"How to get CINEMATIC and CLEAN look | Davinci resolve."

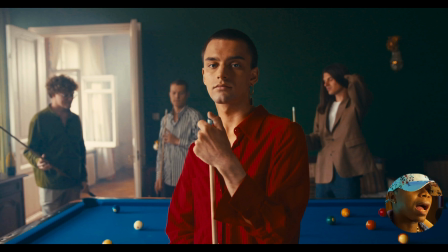Look like the contrast is less, and at the end of everything that I did the color grade, I was like,
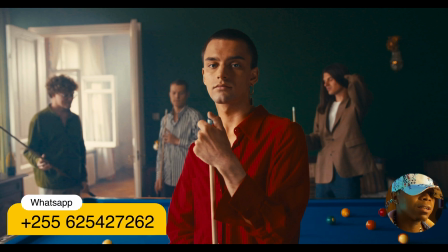I really need something very contrasted, very film, like bold picture, to make the picture strong.
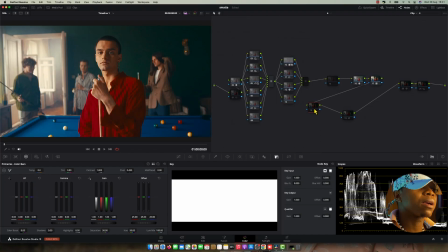And this is why I decided to use shadow tools from a log, these tools outside of color space. The reason why it's give me the extra it's like doing a blending. I do the extra touch outside of color space, like I'm doing extra touch outside the upper parts of the color, so like above the color. Do something above the color, like I'm blending something about the color. Like you do everything, like you just take your sweets and cover it with the sweet cover, and then you be like, okay, that this is the sweet cover, so I need to put maybe in some space to be safe, or to be more, like looking like introducing the product, like something like that.
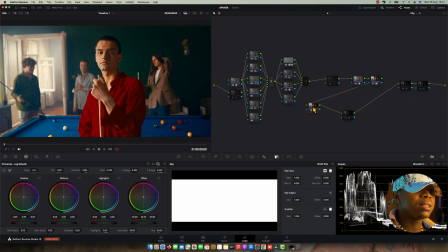So that this is why I decided to use this one to make it more contrasted. Sometimes if I see it's increasing my saturation and it's annoying, sometimes I just come in and go to composite mode and try to use luminosity.
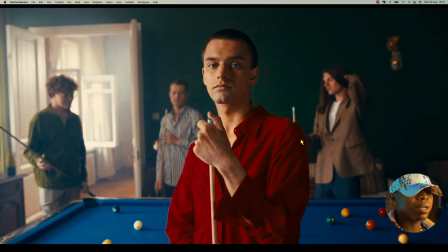When I do so, it's only affecting the exposing the contrast, not the color.
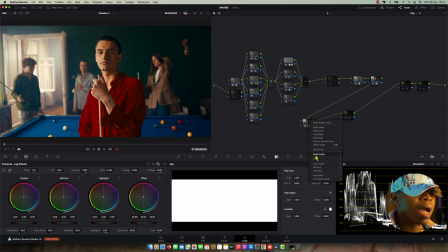But sometimes I just leave as the way it is. Like, okay, I want you to effect, but still at the same time I want to also to effect the color to make it a little bit over.
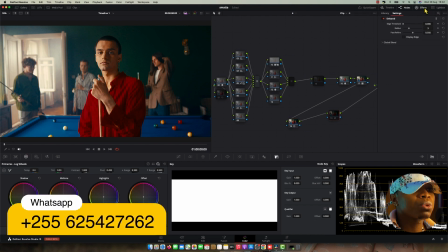All right, so another thing what I twisted is this plugin called the band.
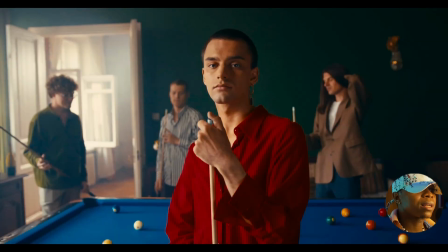The reason why I twist this plugin is just I want to make the softness of everything overall, but it's not necessary. You can see if I don't use the band, you can still get the clean. So this is what I'm telling you. If your video is not clean on your grading, even though you're going to use these nose detection tools, any of it, you're not going looking very clean. This is about extra touch to make the extra stuff, like putting juice on it, like make it in an extra miles. That is it. But you still look the clean itself. the video itself is already clean. I can even give it a client like that and deliver like that, and yeah, no big deal, no big deal.
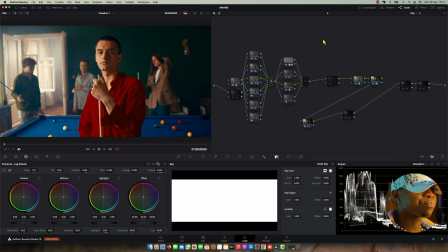So to me, I like to take my video and putting into the next level is just I use the band a little bit to clean up, to make a wall painting. And another thing is I use sharp ones to detail back,
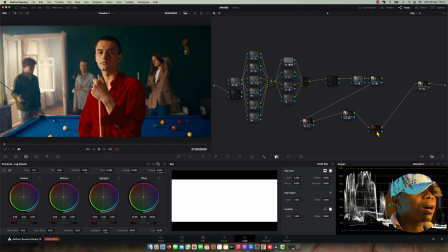and this one is to make that film looking more cinematic, like making look more film.
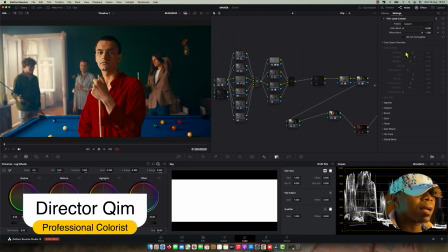So here I use these plugins, film look creator. This plugin is a bit beautiful, is on Davinci 19.
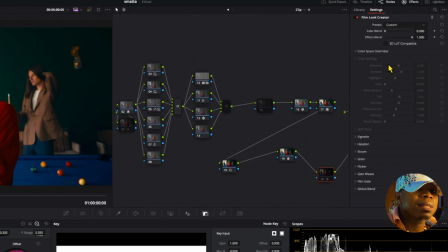So if you don't have it, you can go to check it to their website, and they really good.
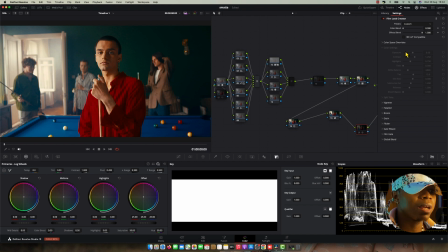They gonna give you this one as the key and other stuff. You can start doing installation. Yeah, so this one is really aiming for the film look, and it has that's film effects.
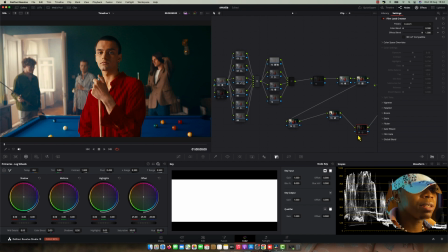One of our big film effects is this vignette. So I did a little bit of a vignette, and then I did halations as well, and then I did the bloom like is a glowing effects to make the highlights looking.
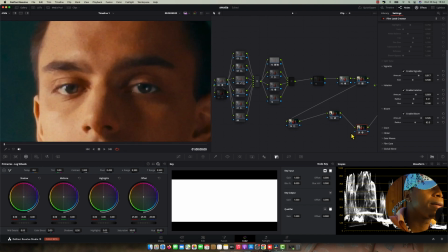I don't know if you can see here. Let me before and after. Okay, look at these plots. Look at this place, the way the halations doing, and look at these eyes. You can see the halation glows, and as well as I did the noise reduction.